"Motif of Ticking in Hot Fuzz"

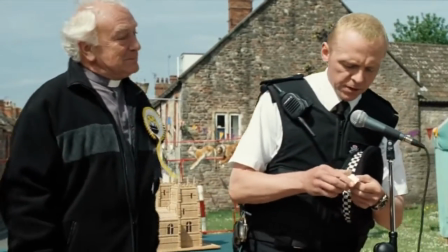4:05 In this sequence, the ticking is actually shown through the way of the tombola turning around,
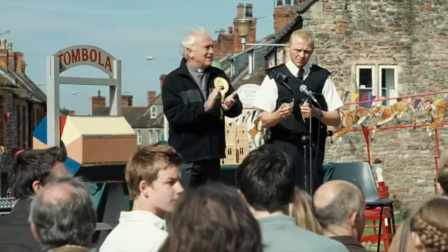4:12 and it's used to symbolise not only pressure mounting as Nicholas Angel feels that time is running out,
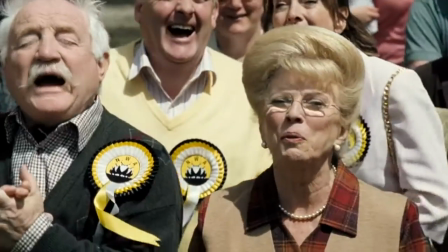4:19 and that he is feeling like there's something ominous coming towards him.
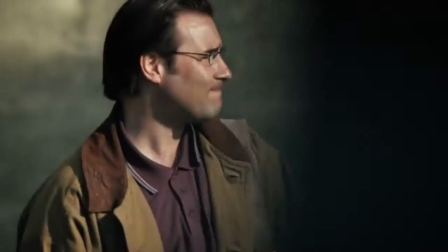4:23 This sound, coupled with the short cuts between many different shots and the ominous soundtrack behind it,
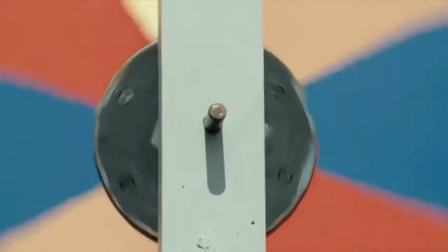4:30 does give us a sense of impending doom. Now let's watch the sequence with sound.
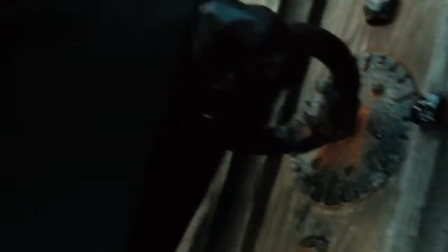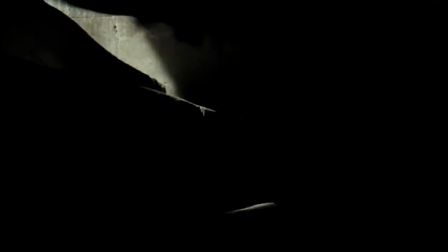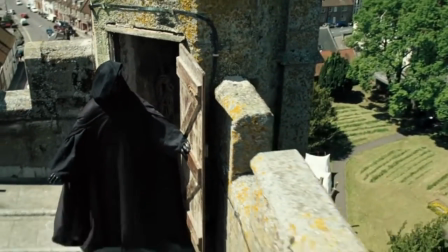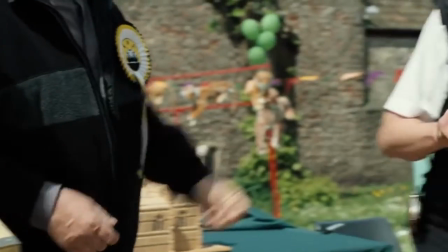4:55 You'll have to watch the film to see what happens to Tim Messenger.
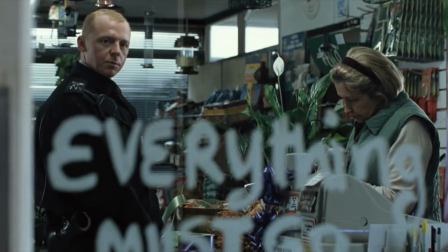5:00 As I said, ticking can also symbolise someone's brain piecing information together.
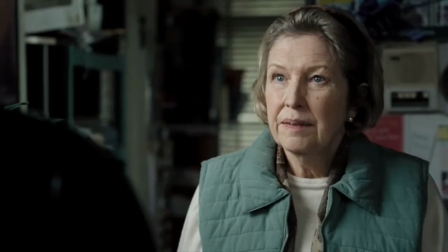5:07 In this scene, Nicholas Angel is speaking to Miss Tiller, the local florist, or Green Thumb,
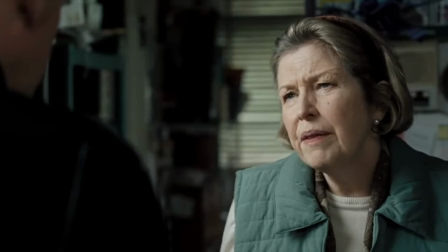5:14 and she is telling him the first story that he has heard so far
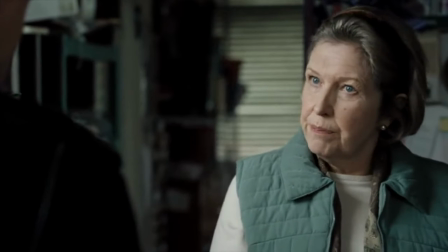5:19 that would offer a logical explanation for the murders that have been happening in the town of Sanford.
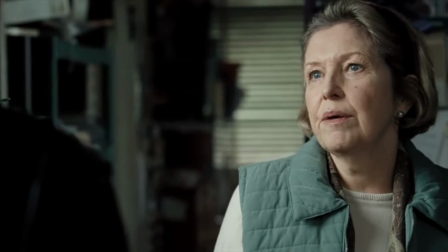5:23 Now, at the beginning, the ticking is more diegetic.
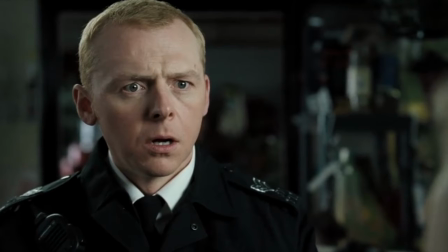5:27 It sounds a little bit like a grandfather clock that Miss Tiller could very easily have within her shop.
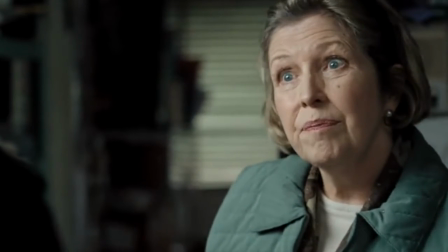5:33 But we fast realise that the ticking sound is not diegetic as it begins to increase in speed,
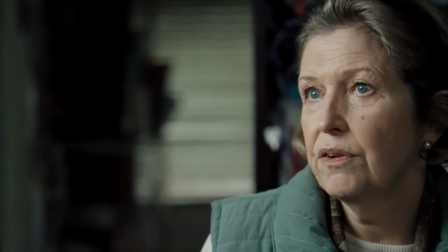5:41 letting us know that this is a moment of realization.
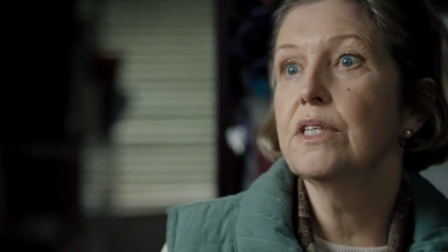5:44 Along with the expression of shock on Simon Pegg's face, we know that Angel is finally putting the pieces together.
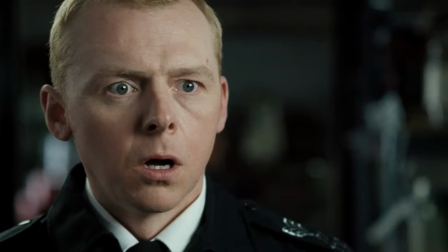5:51 That being said, we later find out this explanation, albeit logical, is not the reason behind the killings.
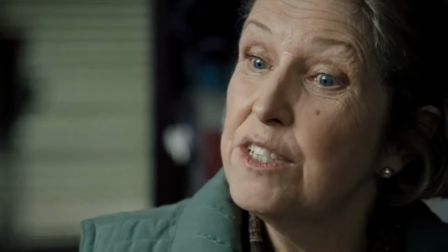5:58 The actual reason is far more ridiculous than a battle for real estate, but that isn't what Edgar Wright wants to show us right now.
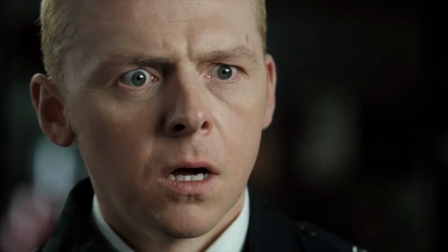6:04 He wants to give us the suspense that Nicholas Angel is feeling as he's listening to this explanation.
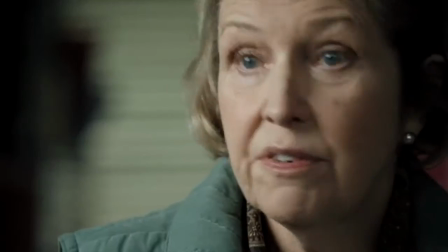6:10 Now let's watch the scene with some sound.
You going somewhere, Miss Tiller?
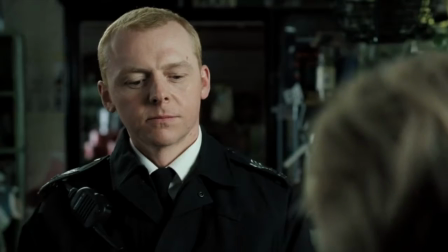6:17 Yes. I'm moving away. And, why the move, if you don't mind me asking?
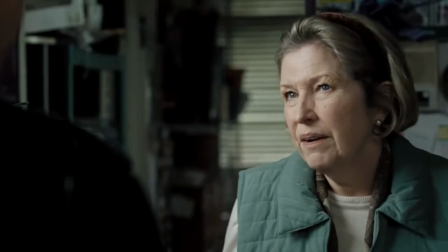6:23 Well, just between you and I, Yes? you know that fella who blew up?
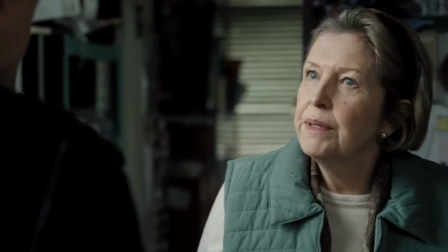6:30 George Merchant? Well, George Merchant got dressed and wanted to buy this land.
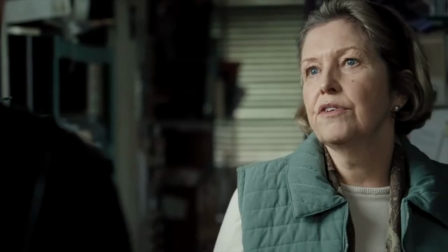6:35 So he sent round his legal fella, Martin Blower, got dressed him. And I thought I might take them up on it.
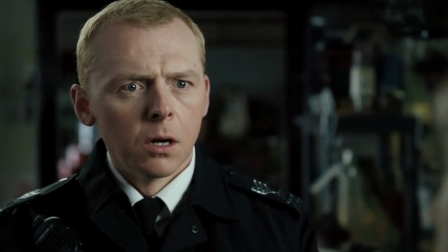6:40 I haven't really got that much family round here, save for cousin Sissy. So I thought I might take them up on the offer and move to Beaufort Abbey.
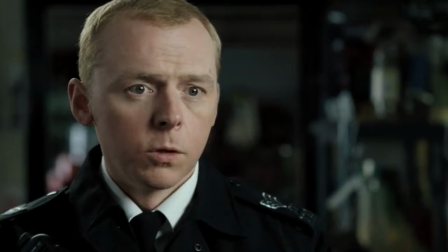6:48 Would you like a card with this? No, sorry, you were talking about the offer.
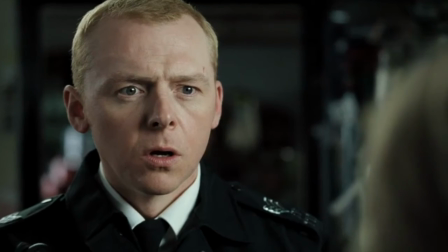6:52 Well, it turns out that Martin Blower, God rest him, knew where the new bypass road is going, because he was knocking off Eve Draper from the council, God rest her.
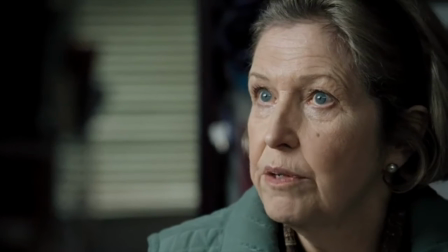7:01 And then that reporter, God rest him, finds out about the route and tells me this land is very valuable,
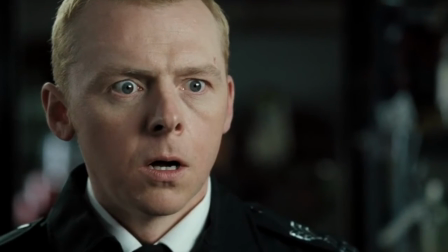7:07 10 times what George Merchant and Martin Blower, God rest them, offered me.
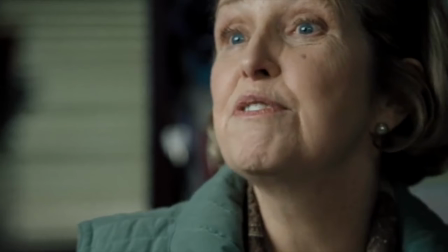7:11 So with them having passed on, I decided to sell it on myself to some folks from the city that Martin, George and Eve, God rest the lot of them, had been talking to.
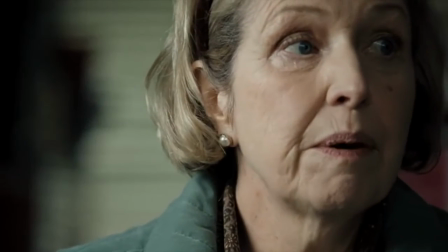7:19 Apparently they want to build a big shopping centre or something. Of course, cousin Sissy won't be too happy about that, but as far as I'm concerned, cousin Sissy can go and fuck.
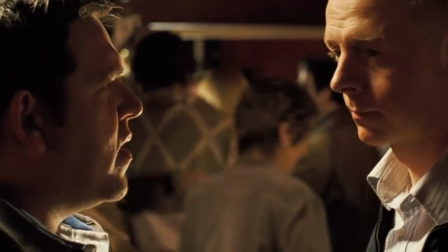7:27 Would you just excuse me for just 1 second?
Well, that's all from me on the motif of the ticking sound within Hot Fuzz.
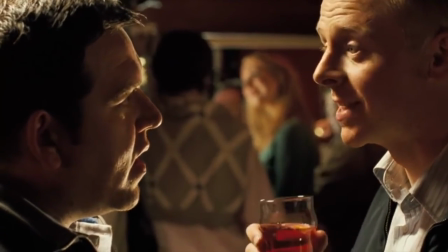7:36 I hope you enjoyed this video. Please watch Hot Fuzz and any of the rest of the Cornetto trilogy by Simon Pegg and Edgar Wright.
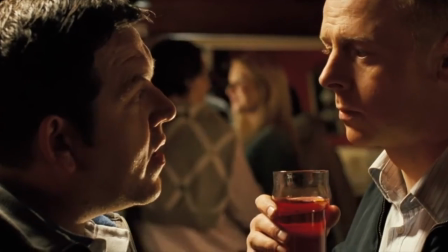7:43 They are fantastic films. Again, thanks for watching, and I hope you enjoyed the video.
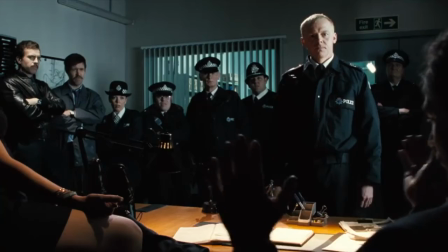7:48 Very entertaining, but I rather think you've been watching too many films.